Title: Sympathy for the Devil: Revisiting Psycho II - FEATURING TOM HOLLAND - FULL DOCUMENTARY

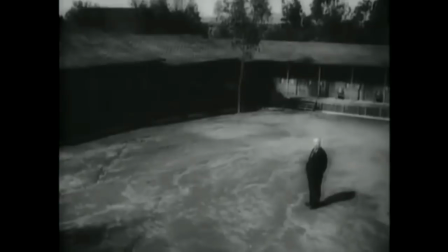257s Tucked away off the main highway, and as you see, perfectly harmless looking, when in fact, it has now become known as the scene of the crime.
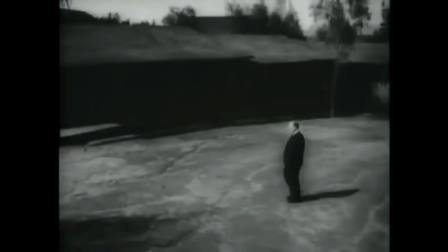276s This motel also has, as an adjunct, an old house,
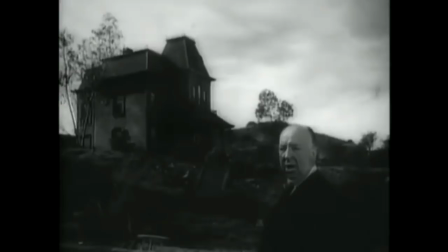286s which is, if I may say so, a little more sinister looking, less innocent than the motel itself.
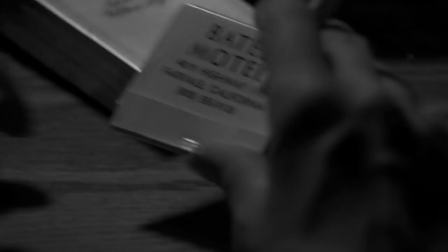295s And in this house, the most dire, horrible events took place.
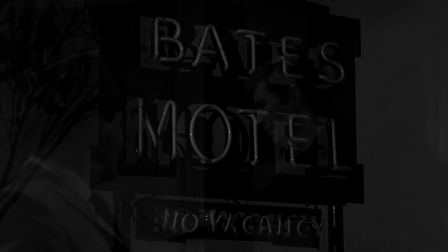303s
In the small fictional town of Fairvale, California, Norman Bates runs the Bates Motel,
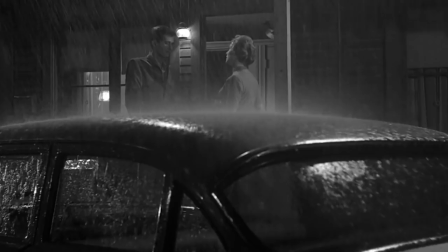309s
which has been left to rot when the proposed highway was built elsewhere. Its seclusion makes it the perfect spot for a killer hiding in plain sight.
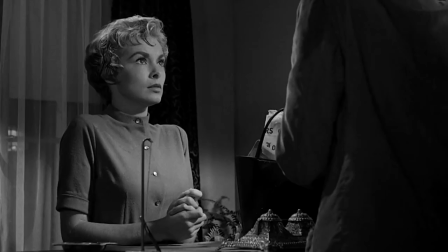319s Oh, we have 12 vacancies. 12 cabins, 12 vacancies. They moved away the highway.
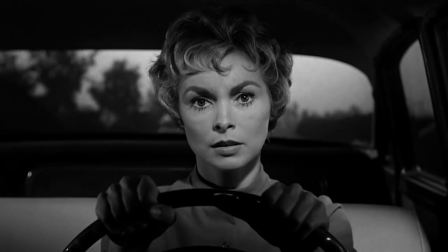327s Oh, I thought I'd gotten off the main road. I knew you must have. Nobody ever stops here anymore unless they've done that.
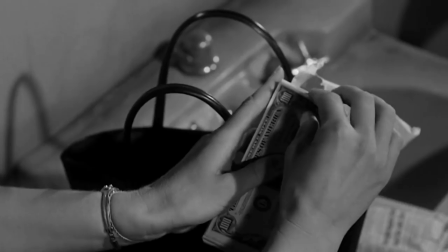337s
For the first act of the film, we follow Janet Leigh's Marion Crane, herself carrying a dark secret,
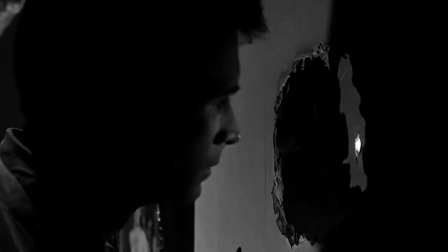342s
who soon discovers that checkout times at the Bates Motel are earlier than expected.
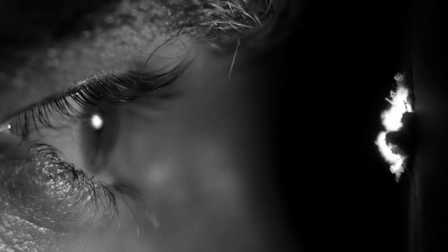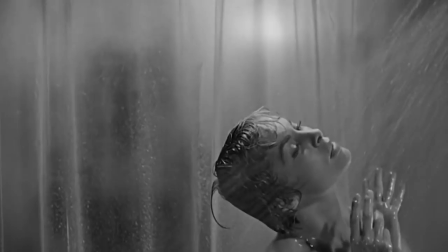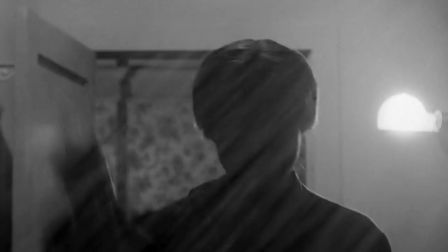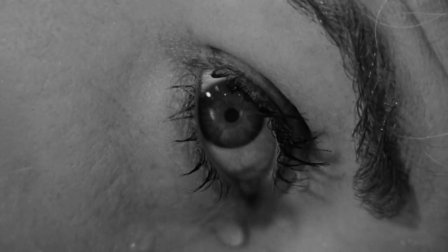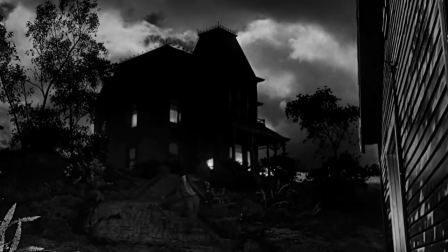389s
Her death, supposedly at the hands of an old crone, shifts the focus to Bates, who seems to live in fear of his dear old mother, who is always watching from her bedroom window.
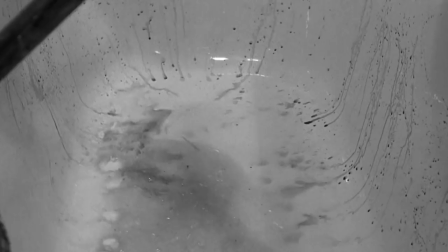402s
After we see him dispose of Marion's remains, the film becomes Norman's, and this seamless transition is a true testament to Hitchcock's abilities.
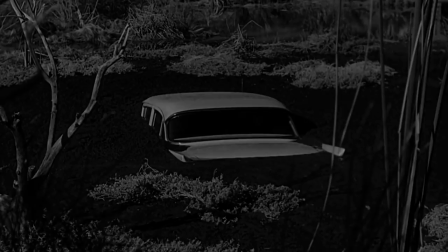411s
We assume his mother has done the deed, so when we see Marion's car taking slightly too long to sink into the swamp, we begin to fear for the young man's future. This is followed by a sigh of relief as the vehicle finally gurgles into the depths.
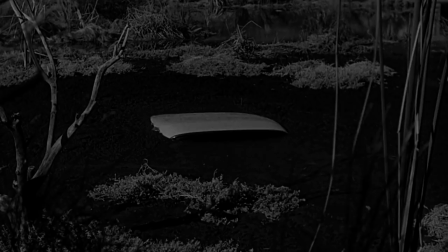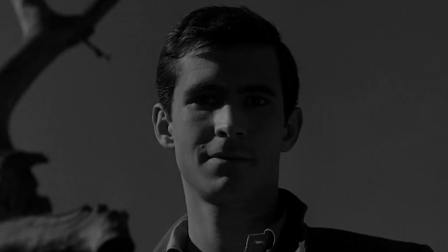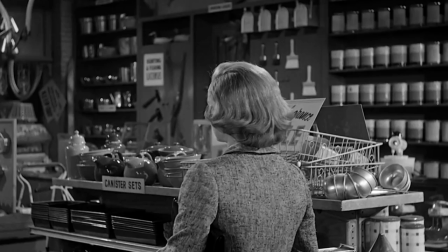438s
Likewise, we are concerned for Norman when Marion's boyfriend Sam Loomis, as well as her sister Lila, come looking for answers.
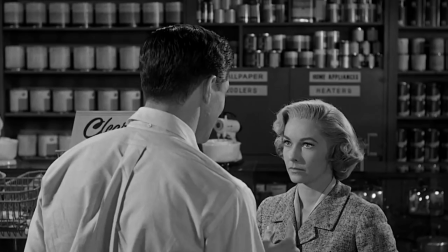446s Yes, miss? I'm Marion's sister. Sure, Lila. Is Marion here?
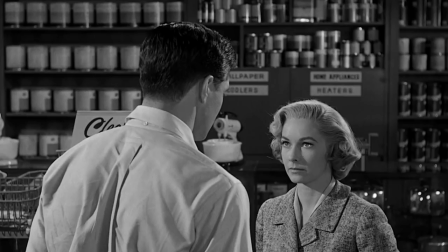453s Of course not. Thank you. Something wrong?
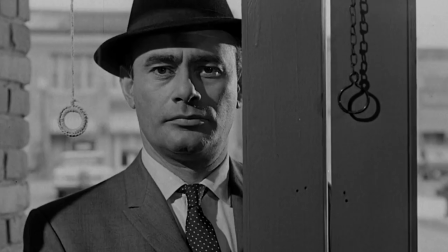460s She left home on Friday. I was in Tucson over the weekend, and I haven't heard from her since.
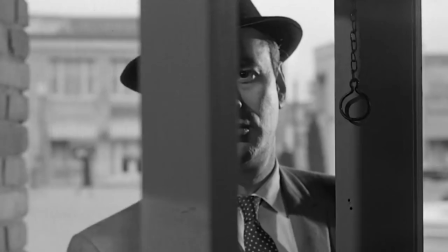465s Not even a phone call.
Compounding this is the presence of a private investigator,
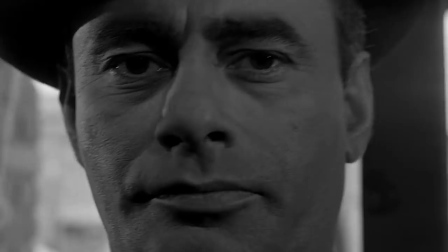471s
Arbogast, whose introductory shot is so strangely uncomfortable that we immediately think of him as an antagonist.
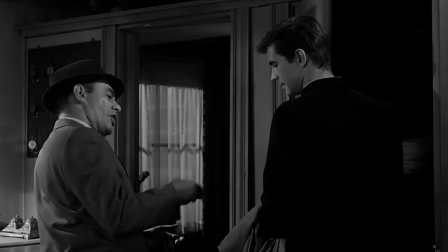478s See, I'm looking for a missing person. My name's Arbogast. I'm a private investigator.
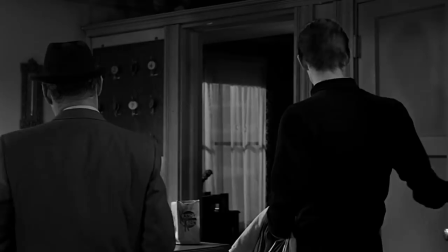484s I've been trying to trace a girl that's been missing for about a week now from Phoenix.
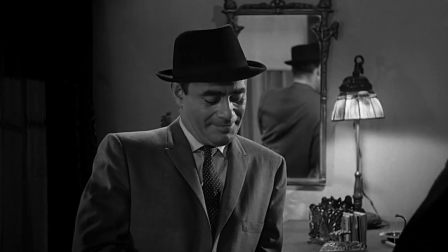490s It's a private matter. The family wants to forgive her. She's not in any trouble. I didn't think the police went looking for people who aren't in trouble.
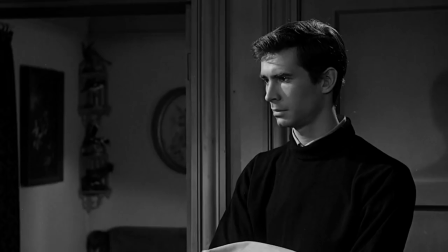498s Oh, I'm not the police. Oh, yeah? We have reason to believe that she came along this way, may have stopped in the area.
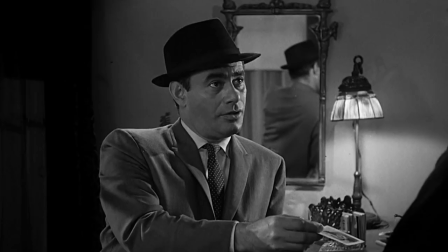503s Did she stop here? Well, no one stopped here for a couple of weeks.